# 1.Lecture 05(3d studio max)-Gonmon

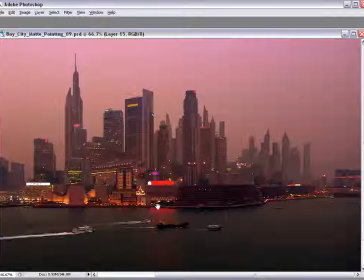16:45 Again, the sky looks pretty dark near the horizon, and it gets brighter as we go up to the top of the frame. So I'm kind of mimicking that in a smaller scale on these buildings.
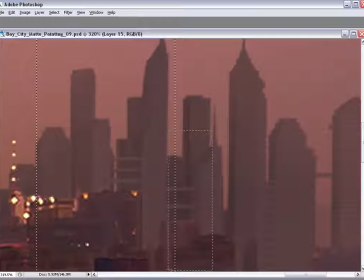16:56 We'll keep the bottom of the building slightly dark, and then as we go up, a little bit more light is reflecting, a little bit more light is hitting the buildings.
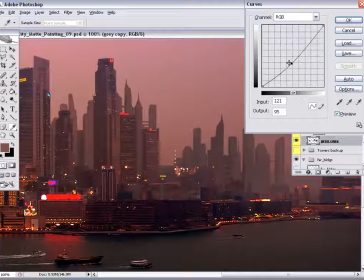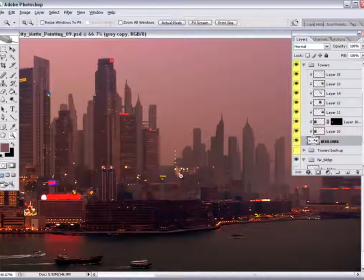17:09 Just curve it a little bit, see how it looks. Undo it, redo it.
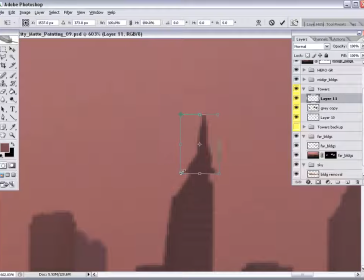17:18 That's the beauty of having a single step of undo in Photoshop,
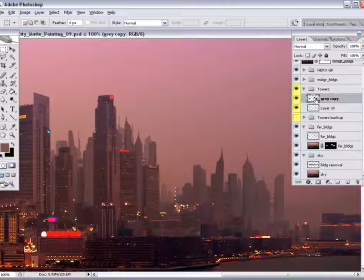17:22 is you can make a change and then sit back and just toggle it on and off,
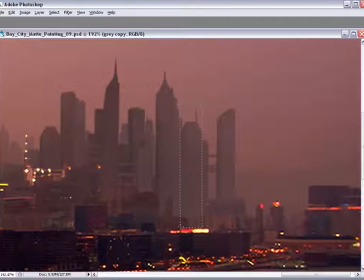17:28 undo and redo with one key, and just take a look and note the changes, whether they're improvements or not.
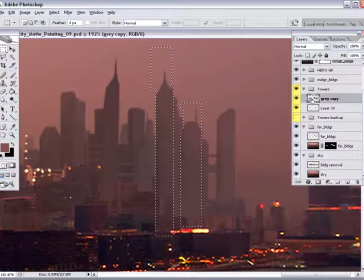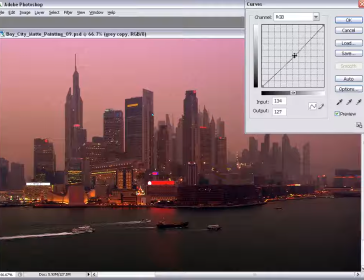17:41 So these couple buildings need to darken them down, make them stand forward a little bit from the rest in their cluster.
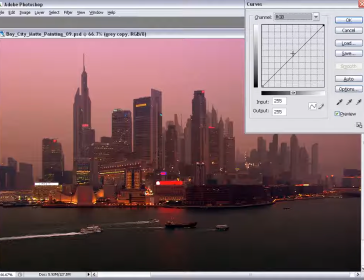17:52 Plus it helps to tie them into the extreme foreground buildings a little bit better.
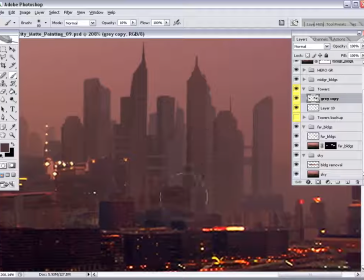18:00 It looks like there's a little bit of a dark edge on that one building. The side of it darkened down more than I wanted, so I'm just going to flash that up a little.
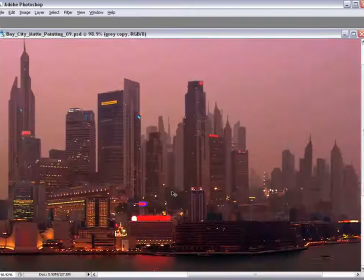18:09 One thing to pay attention to when you're working with a lot of atmosphere is your black levels.
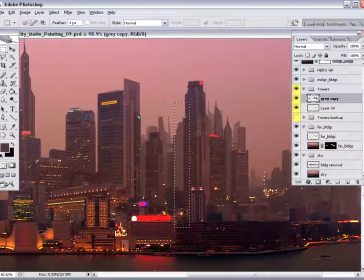18:14 You want to make sure that you don't have items that are too heavily
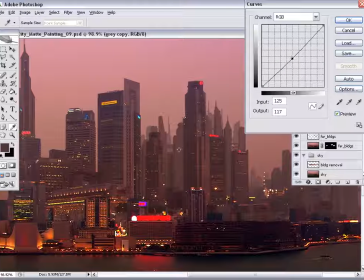18:20 darkened or too black as you recede back into space. So now this area here in the center looks like if we add a little more shadow to it,
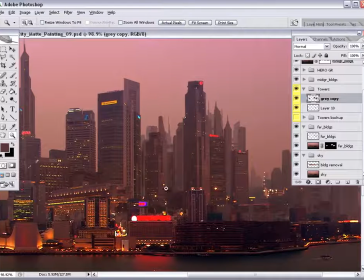18:33 it might feel like those buildings are truly behind the other taller buildings.
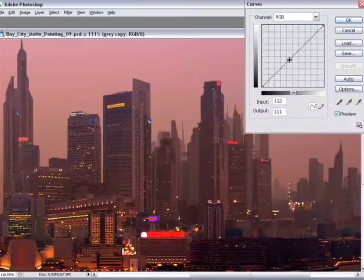18:37 I think that looks better.
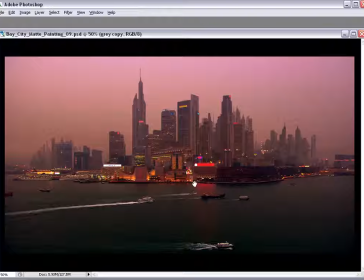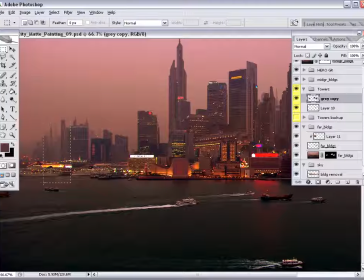18:44 I'm just hopping around the painting right now.
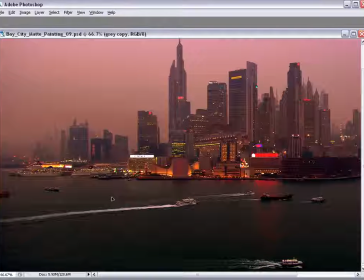18:47 I'm just in search of anything I can tweak and try and bring the painting up to the next level.
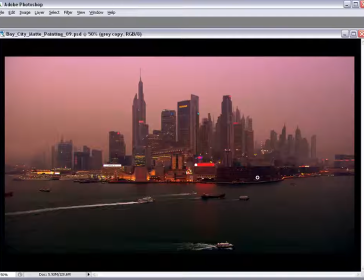18:56 Trying to consider all of the color and brightness,
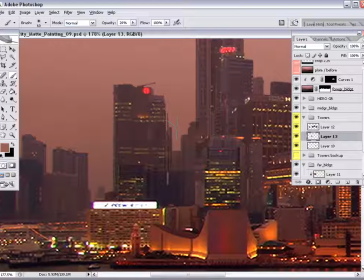19:02 contrast, haze levels, scale, perspective issues at this point in time.
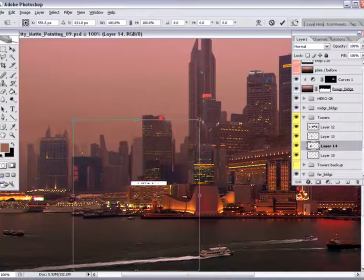So regarding composition, we don't want to have too empty of a space back behind this little group of buildings.
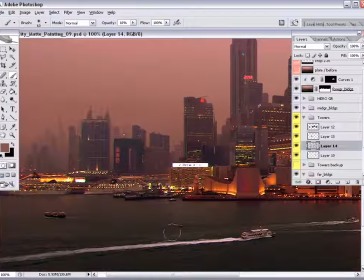19:23 So we have some distant buildings, we'll haze them back. They're quite small because they're far away.
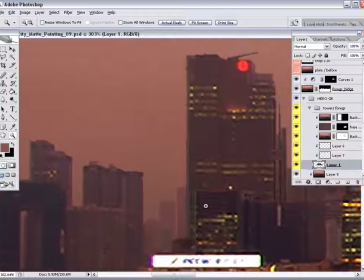19:32 And now we don't have an opening that seemed a little phony. It seemed like we were really looking through to a city that wasn't really developed back there.
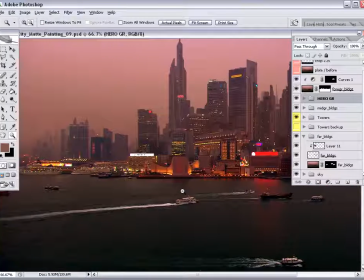19:44 Cleaned up that edge on that one building.
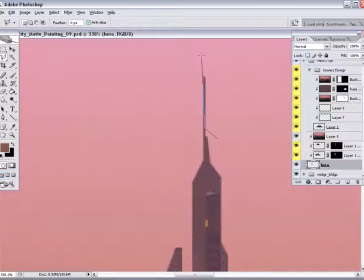19:50 We have reached that point in time where we should start paying attention to the edges of things in the painting, because the painting is
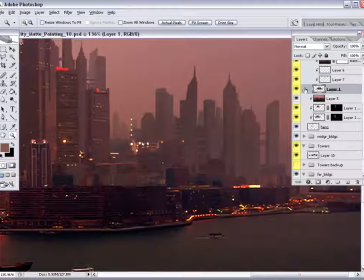20:00 nearing a point of completion. We don't want to leave all the edge work till the end. As you scan around the image and you pick up these little flaws that are wrong,
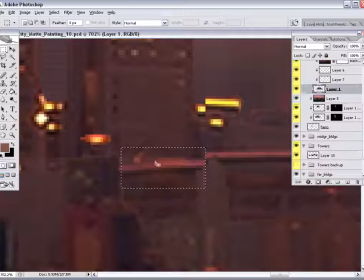20:16 at this point in time it's pretty safe to go in and start cleaning things up, because we do know what's working in the 3D part of things,
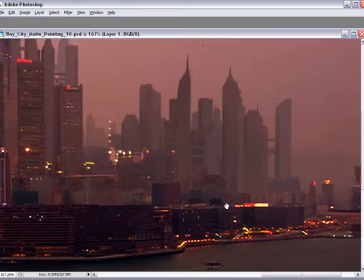20:25 in the camera map scene. So as we get in here, if something looks flawed in Photoshop,
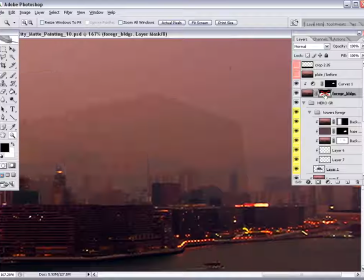20:32 then we know it's going to look flawed in 3D Studio Max as well.
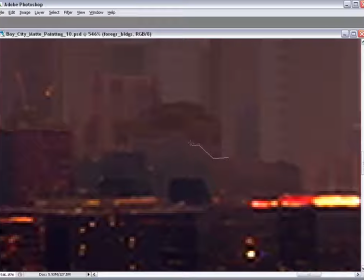20:40 So I just want to get rid of this edge here.
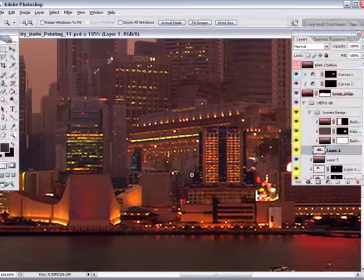20:58 Too saturated, too magenta. This building here, however, its perspective is way off, so why don't we attend to this?
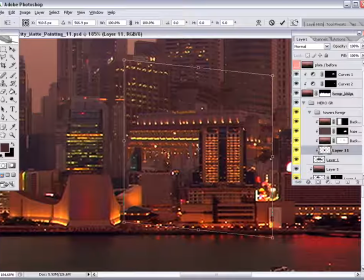21:11 Though the building is kind of hidden in this part of the city with a lot of light, a lot of orange light, yellow light, its scale is quite far off. We have this giant building behind these foreground buildings on the waterfront,
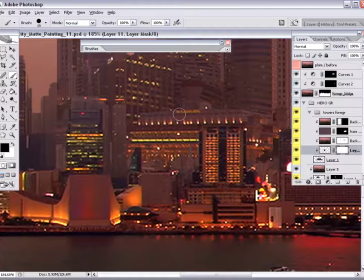21:27 and I think in real life it probably is quite a large building.
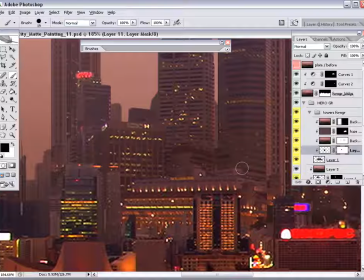21:33 However, it just seemed a little too massive. So I'm just gonna,
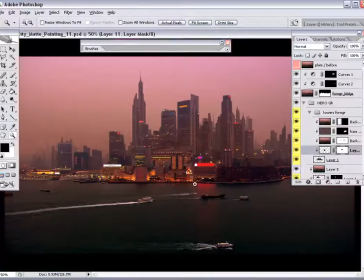21:41 what I've done is I just went and copied it onto another layer so I can edit it,
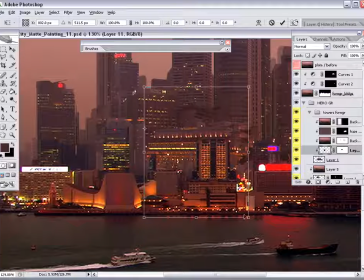21:47 and so now I can scale it down and not affect the bigger buildings behind it. Although you can see a repeat of itself where it used to be. And I'm just gonna make a duplicate, and I'm gonna make it a longer building.
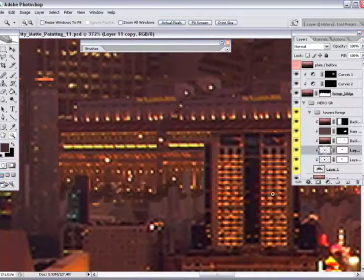22:03 Though making it longer does make it bigger. That's okay.
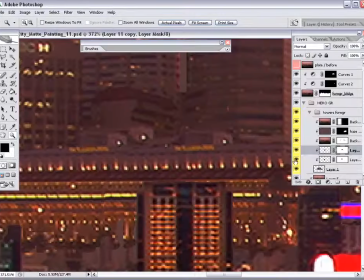22:07 My problem with having it appear so large initially was the scale of the windows, and the scale overall felt inappropriate.
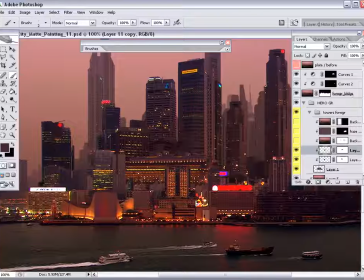22:15 We can have a large building as long as it feels like it's the proper scale.
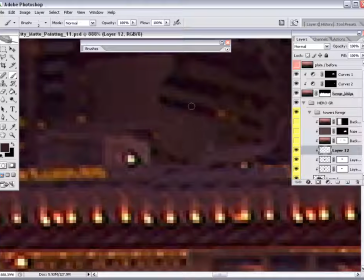22:24 So this building is just simply longer in design,
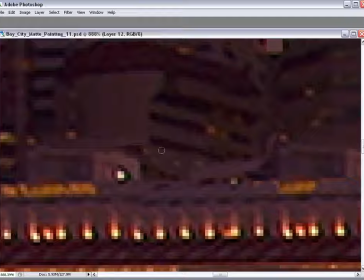22:28 and I'm just going to paint what should be behind it, which is just a few rows of windows.
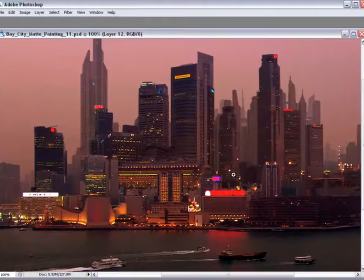22:40 And just paint out some of the little unwanted artifacts.
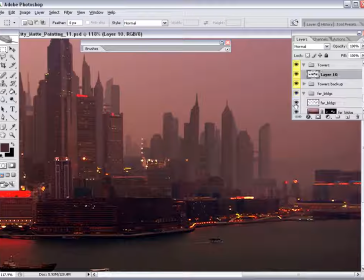22:45 So now I'm just going to go and take a look at the right side here. See if we can get this to work a little bit better.
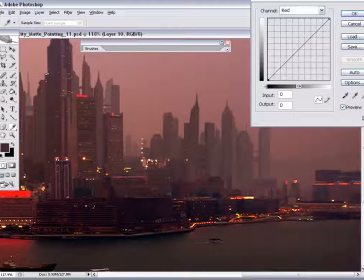22:52 I'm still not too happy with the way it looks.
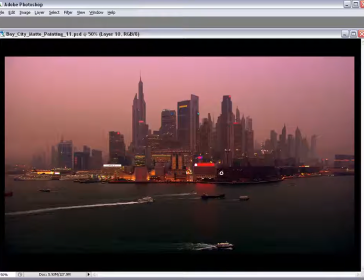22:56 If we flash part of it, that might help it to blend into the background a little bit more.
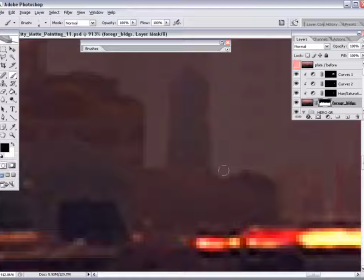23:03 Just part of it. Plus it's getting a little more light, so I think that might do it.
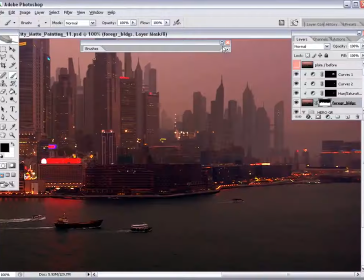23:09 I'll treat these edges of these foreground buildings, since the buildings behind them are quite a bit lighter now. I have to make sure these edges look good. Again, it's kind of a contrast the area back there.
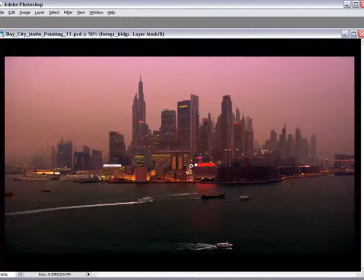23:23 Not super high contrast, but it's enough to pull out, to make obvious any of our flaws.
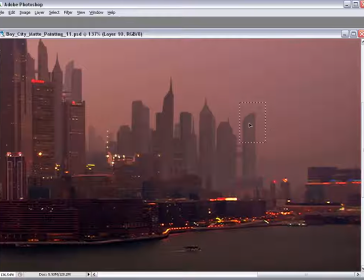23:32 Play around with the heights of these towers back in here. This is one of the benefits to working in 2D.
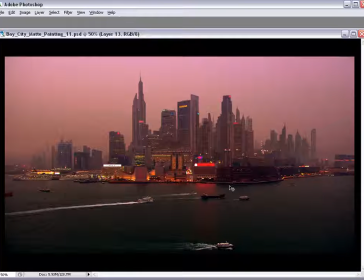23:39 We can change the scale of these things and immediately see how they relate to the rest of the composition.
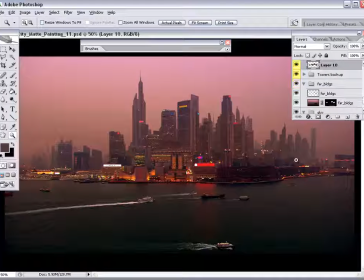23:51 That's really one of the true benefits to doing a matte painting. If you want to make these adjustments in with your 3D model,
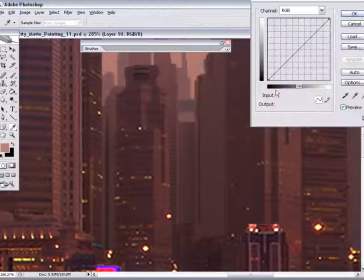23:58 you wouldn't be able to see how the adjustments are reflected in
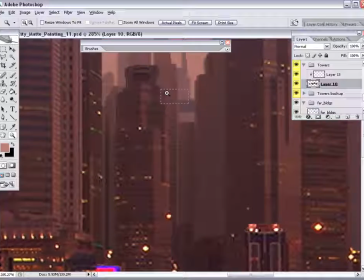24:03 regard to your lighting and atmosphere immediately, like we do here in Photoshop.
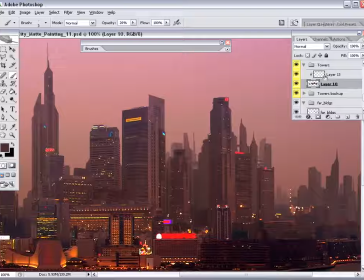24:11 So I'm just going to make some final tweaks on this building top here.
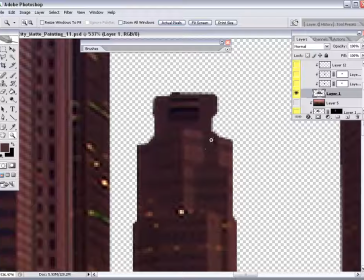24:20 A little more haze on the top, and maybe just lighten these dark strips up a little bit.
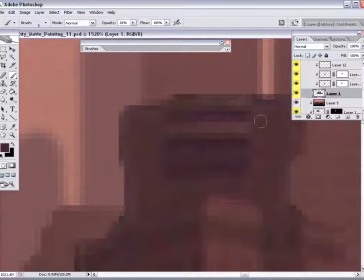24:28 And I think we're about ready to close out this chapter.